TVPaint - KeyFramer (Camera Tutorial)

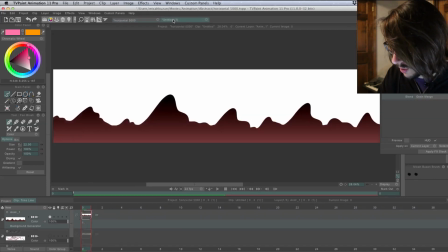[4:05]
I'll just go ahead and try it with this one just to give you an idea of what it could look like.
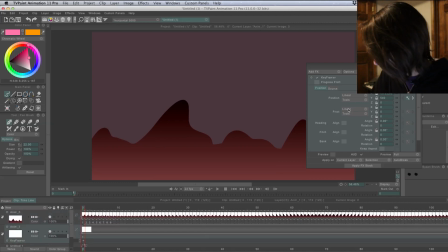[4:11]
Actually, I'll make it the background, so I'll make it bigger. So come back to source. Okay, so it's selected. Since this is the exact same project, I'm gonna go to the Z axis and make it bigger so we have some contrast.
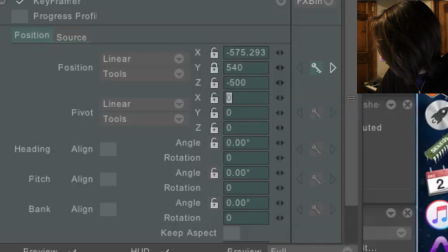[4:26]
So I'll just go minus 500, see what that looks like. All right, let's see what this looks like.
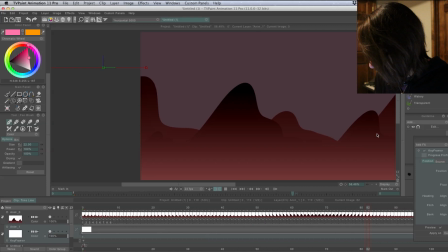[4:35]
So now I have the back moving at a slower rate to create some parallax.
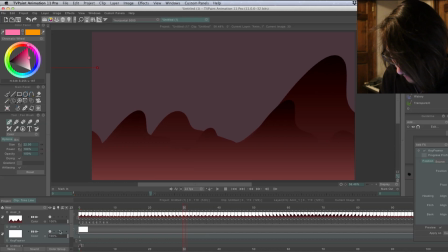[4:40]
Now to make a more effective use of parallax,
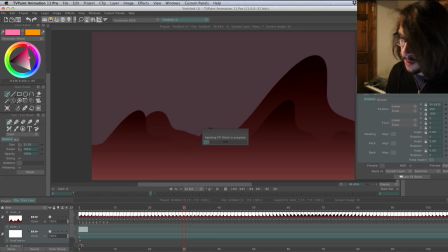[4:46]
you could add blur to the background to add some depth. You could also change the color, make it a more cool color.
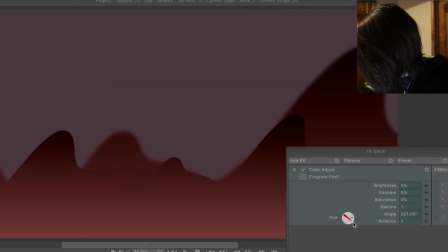[4:53]
Okay, now I'm going to change the color a bit, make it a little bit different from the foreground, and also lower the contrast about 10%.
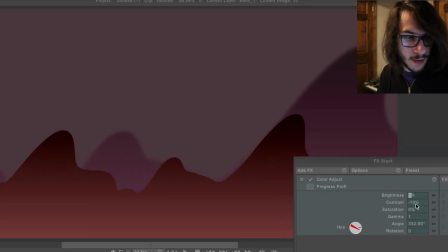[5:12]
And I'm gonna make it a little darker.
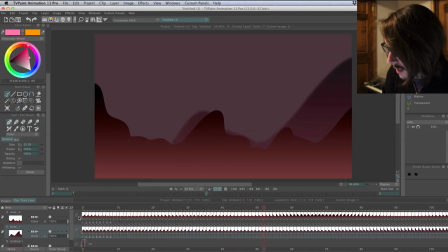[5:18]
So that's how you can add camera movements to different layers.
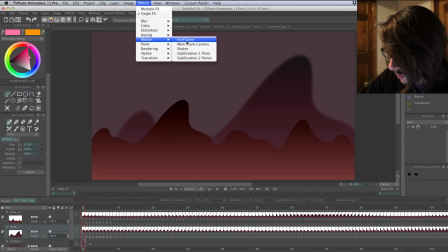[5:26]
You can also add rotation effects with the KeyFramer, which is done down here.
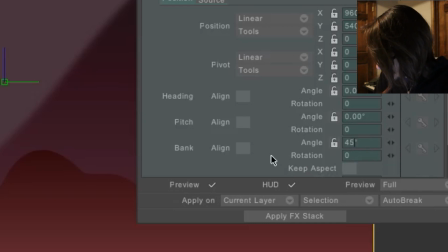[5:34]
Click on angle and you can change the angle if you wanted to have something rotating around.
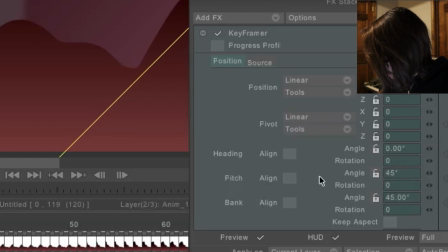[5:41]
And then this angle up here changes it that way. You can change the angle right here, change it that way. So there's a lot of stuff you can do.
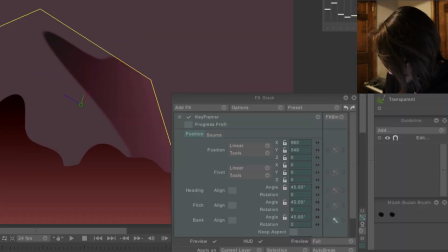[5:53]
And again, to apply a rotation effect, you just click on the keyframe and then change the angle a bit.
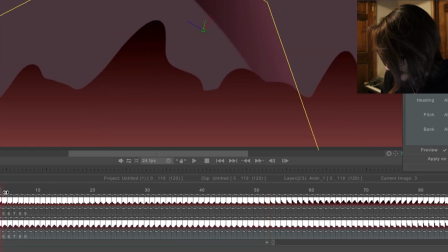[6:02]
And then it would add a rotation.
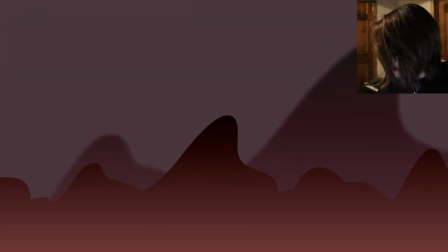[6:06]
Doesn't really work in the context of this scene, but there is just so much you can do with this program.